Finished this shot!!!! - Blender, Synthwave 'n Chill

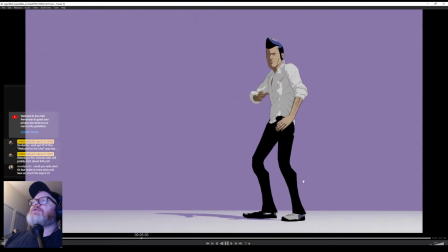(63:41)
Yeah, just some more tests. This is the secret agent once he turns into the secret agent from the guy in the disguise,
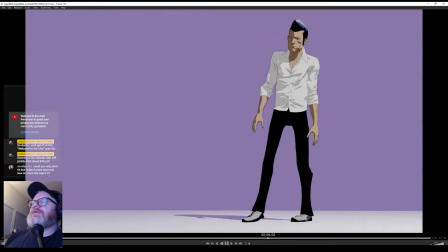(63:49)
which you've sort of seen the version of this guy doing this animation in my intro to some of my stuff.
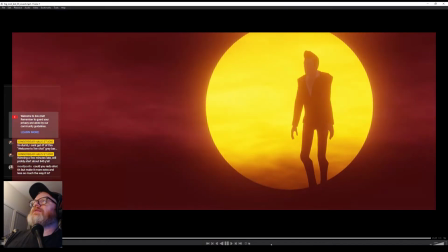(63:57)
If you look, this is him in his suit.
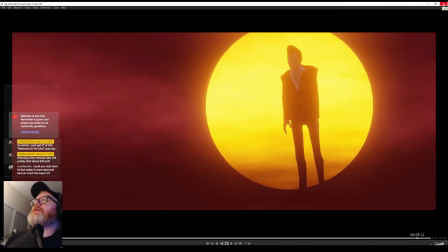(64:06)
A little foggy cloud, sunlight, synthwavy style.
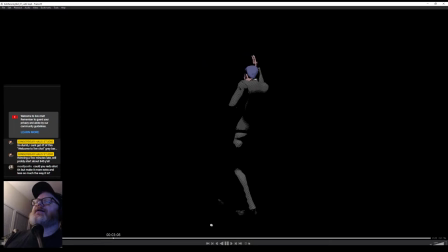(64:13)
Same thing. Yeah, here he is. This is just some. My friend was testing out the mocap suit, and I was testing out some styles too. I kind of like some of this, but what I found is when he's just solo like this, it looks pretty cool with these cool lines for the face.
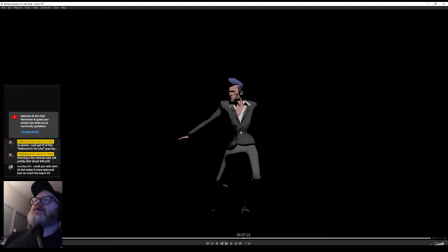(64:30)
That's very comic book style, and just these cross hatching and these little white dots, sort of Spider-Verse style. But like I was saying, when I'm in a scene, I like a complex background and simple characters, and all this does is create additional noise with the background, and it just doesn't end up looking that great. I didn't really like it once it's in scene, so I keep
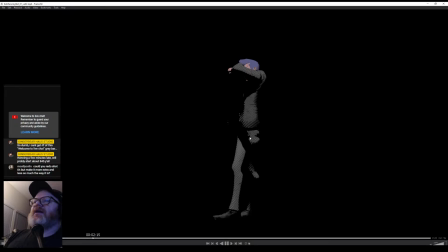(64:51)
trying cool styles that look great in stills or by themselves, but then in the scene, I just don't like how it works. Plus, I didn't want to go with the solid black shadow like this too. I wanted to be more like most traditional animation where it's just kind of a darkened version of the color.
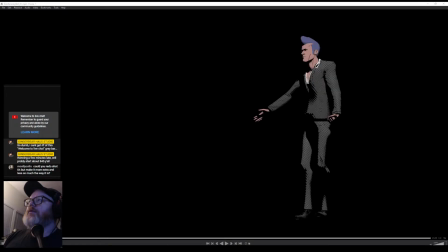(65:11)
So yeah, but there's the, wait, is this him? What's this one?
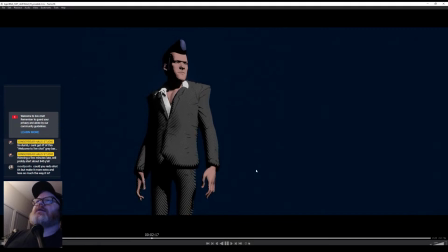(65:23)
There we go. A little less moving, but just kind of showing that same style that I was trying out. So it kind of looks cool, but you know, too much movement, it starts getting these sort of moire pattern style things going on. But you know, might work for different things in the future or one-offs.
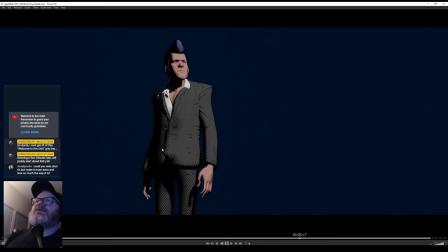(65:42)
There's some great stuff you can do with math nodes, just procedural texturing for shadows with Blender, and it's one reason I like it.
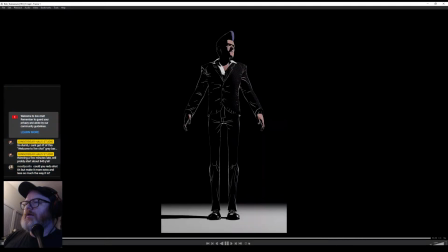(65:54)
There's one more, I think. Yeah, here's another turnaround of them. I do like this look, the black with the white lines a lot, but I'll still probably get rid of a lot of these dots and stuff.
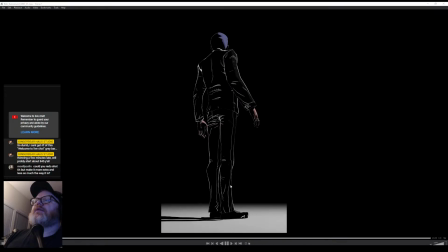(66:11)
Or here's him. Yeah, just another one. Oops. Slower turnaround.
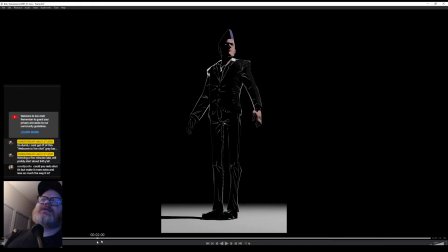(66:23)
Yeah, but that's our main guy from the show, which is kind of funny because most of the short isn't really centered around him, and he shows up more than halfway through. But it's just kind of to showcase all the characters and the style of the whole universe.
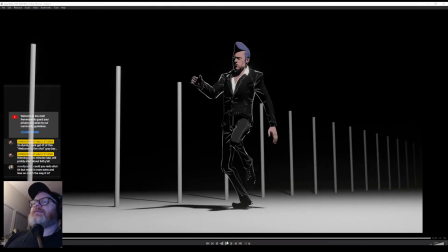(66:38)
Yeah, just more animation tests.
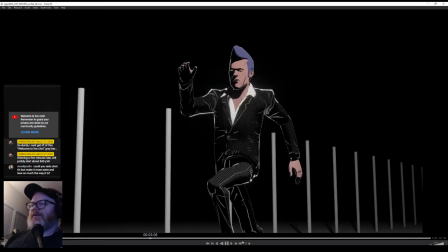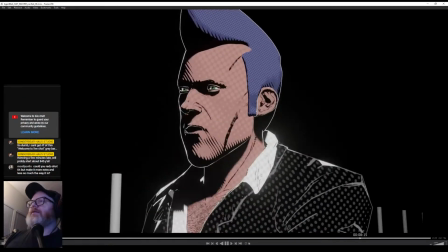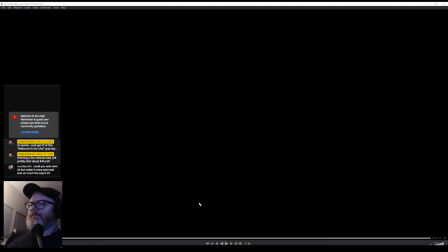(66:51)
Let's see here. What's going on? Come on. Now it's deciding it doesn't want to play. Oh, that's okay. We didn't want to look at you anyway. Yeah, here's some other earlier tests of the torso.
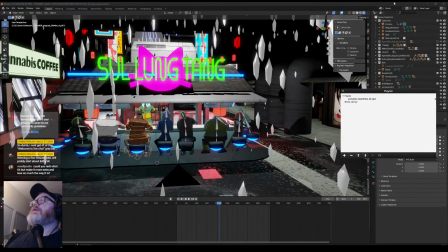(67:09)
Same thing, playing, but oh, come on. Now, let me close this now since we're done looking.
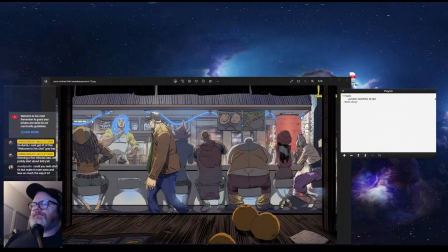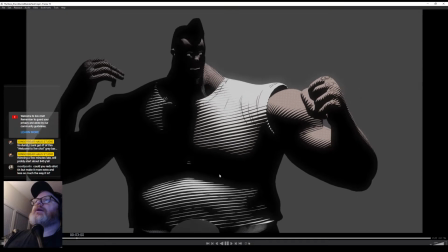(67:23)
There we go. Now it's maybe I was running out of memory. But yeah, just some more style tests.
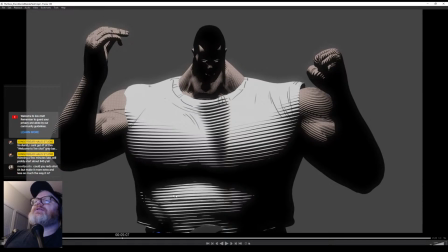(67:28)
This looks cool with that cross hatching, especially with the 2D animation. But yeah, same thing.
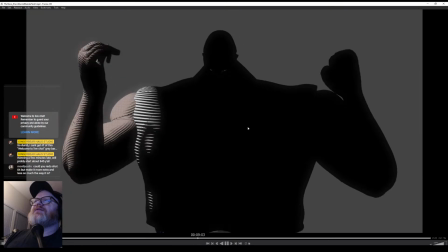(67:33)
Once I had it in shots, it just didn't quite work.
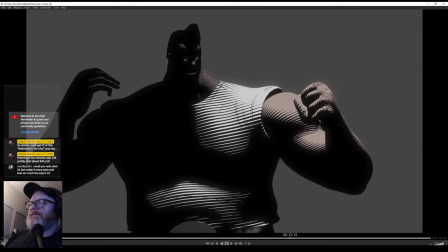(67:36)
It looks great with stills, but yeah, just interesting stuff you can experiment with,
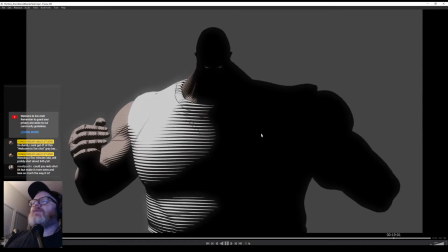(67:42)
or maybe it gives you ideas for your work with characters.
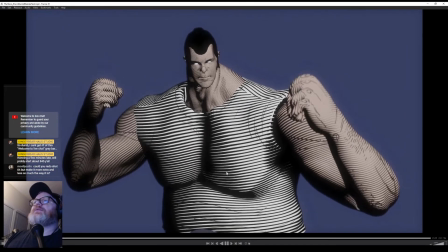(67:49)
Same with this.
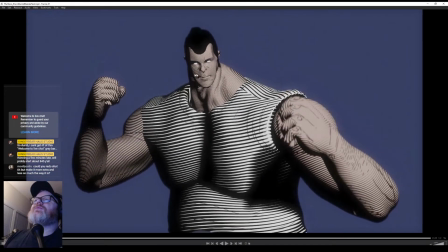(67:51)
I mean, if you freeze frame it, it looks really cool. This would be a great illustration.
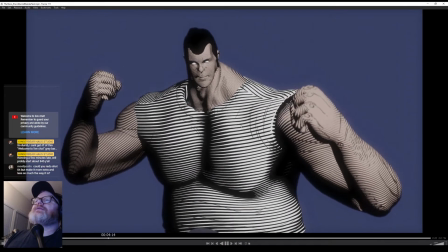(67:55)
But once it's moving, you know, it's a little too much.
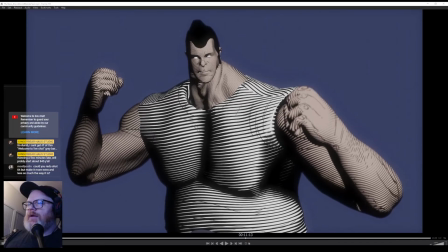(68:05)
But yeah, there we go. And then I think the last little thing here. Let's see. Tests, movies.
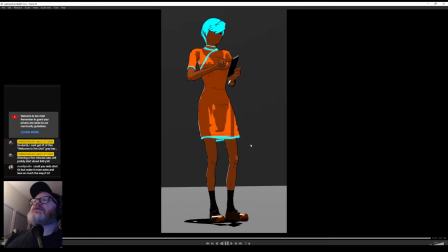(68:22)
Oh yeah, this is one of the girls we got to get into the scene. She needs a little bit of work, but she's a little plain Jane right now. But yeah, there's not a lot of girls in it, so we need to get that changed up too. Give her a polka dot dress, probably a bigger dress. I want her to be one of the Rockabilly girls, part of the Rockabilly gang.
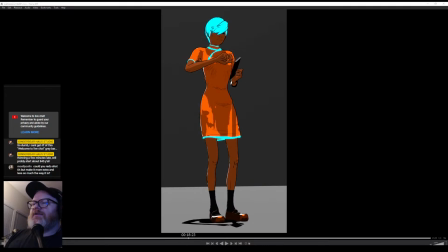(68:41)
So, and then there's the rest of the Rockabilly gang, which is these guys.
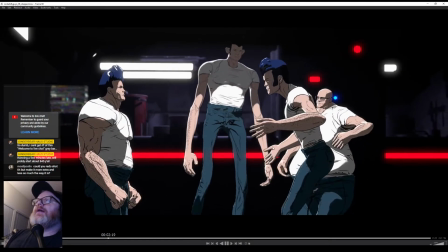(68:46)
These guys are great. But I want to either add one or switch one of these guys out too with a.
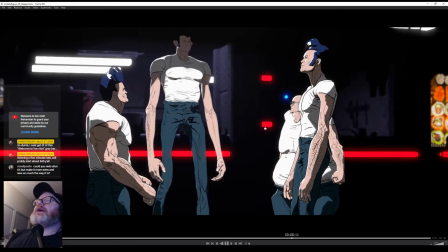(68:53)
I want an Asian Rockabilly guy here.
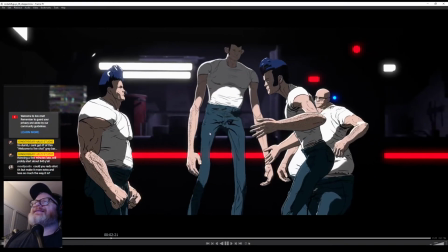(68:59)
Not to like virtual signal or anything like that, but it's mainly because the whole
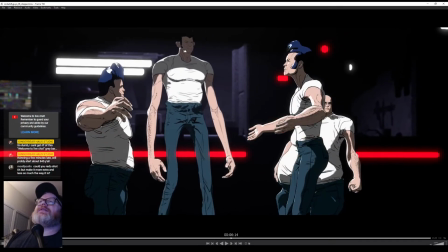(69:06)
look of this thing and even these guys was all inspired by these Japanese rockabilly guys that dance in the park in Tokyo. And if you go just look up Japanese rockabilly Tokyo on YouTube, it'll be like your first result.
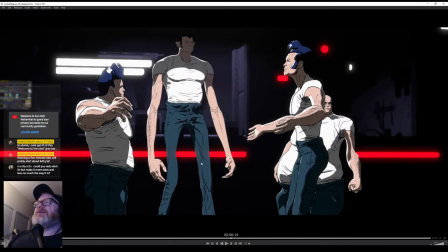(69:21)
And it's just these guys who dress old school rockabilly with these pointy shoes and these gigantic pompadours, and they hang out with their girlfriends that are dressed like polka dot dresses with beehive haircuts. And they brush the guy's hair because the pompadours are too big for them to reach the top themselves with their own combs,
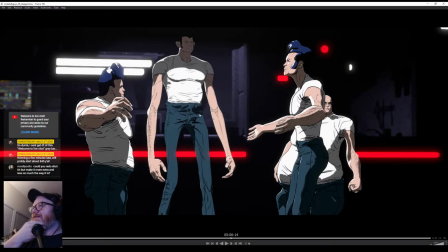(69:39)
and they just hang out in the park and they dance to rockabilly music, and it's great. So that was kind of the inspiration for all of this. So I think I ended up making it a bunch of white dudes, but I got to represent at least one of those Japanese rockabilly guys in here because they're sort of the inspiration for this,
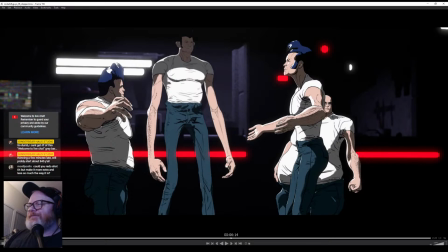(69:56)
the little seed that started this whole thing. Let's see.
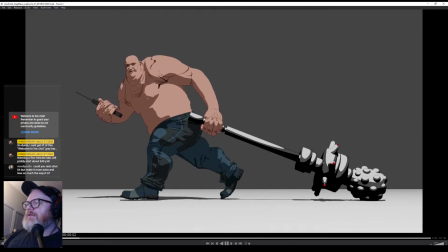(70:06)
Just gotta do it. Yeah, just more animation tests. This dude. Some of the facial motion capture you can do too.
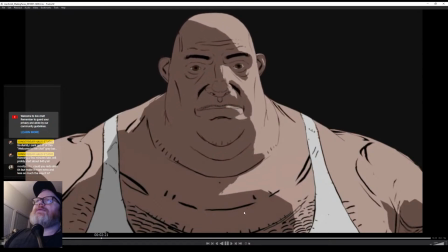(70:14)
I talked about a little bit last week with iClone. You can use your iPhone to do facial motion capture real time with this, which is really cool. So I don't have a lot of dialogue in my scenes, so there won't be a ton of this, but it's a great resource.
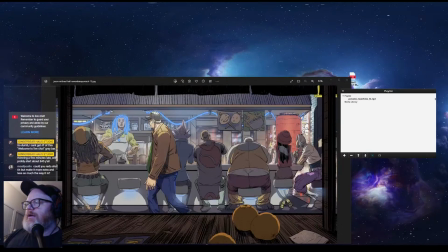(70:30)
And I think that's about it. I was gonna do. Where is it? There was one. Oh yeah, here we go.
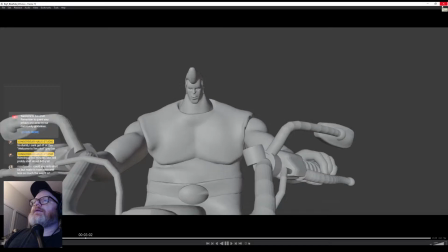(70:52)
Oh wait. It's a grayscale version of this.
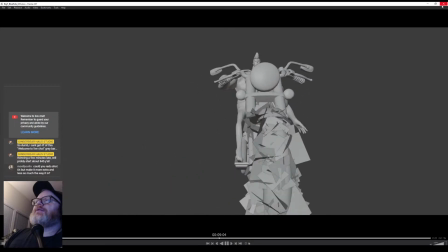(70:57)
Is getting some wind blowing on his shirt. You can kind of see how this looked in grayscale.
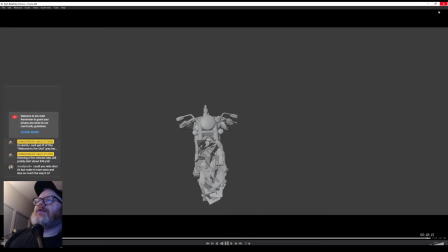(71:06)
It was kind of cool to see without the textures and everything, and I'll show you what the final looks like. I have this light trail effect that I use too
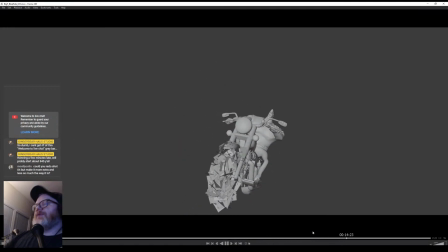(71:15)
that shows a beam of light, almost like Akira, the trails of light coming off their lights behind them, which you can use.
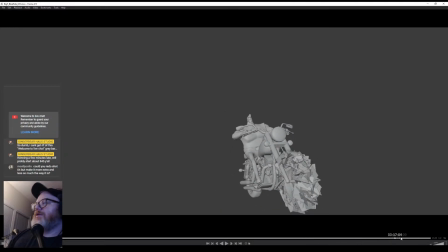(71:21)
I've used it on a couple other projects like that AWOL Nation one. And it has, let's see, and it'll do lightning around the wheel like this too. It's got some additional effects that are really cool to play with. So once it's all done, you end up with this.
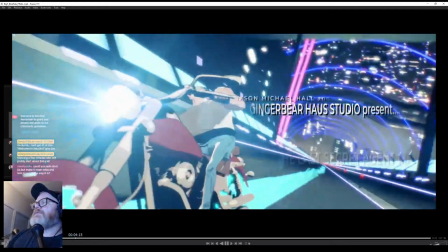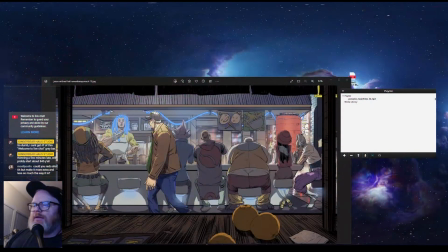(71:46)
Actually, hang on. Let me close that. I'm going to play this through VLC so you can actually hear it. This will be the last thing I'll show, but this is actually playing a bit of the actual Pomade song that this is a music video for.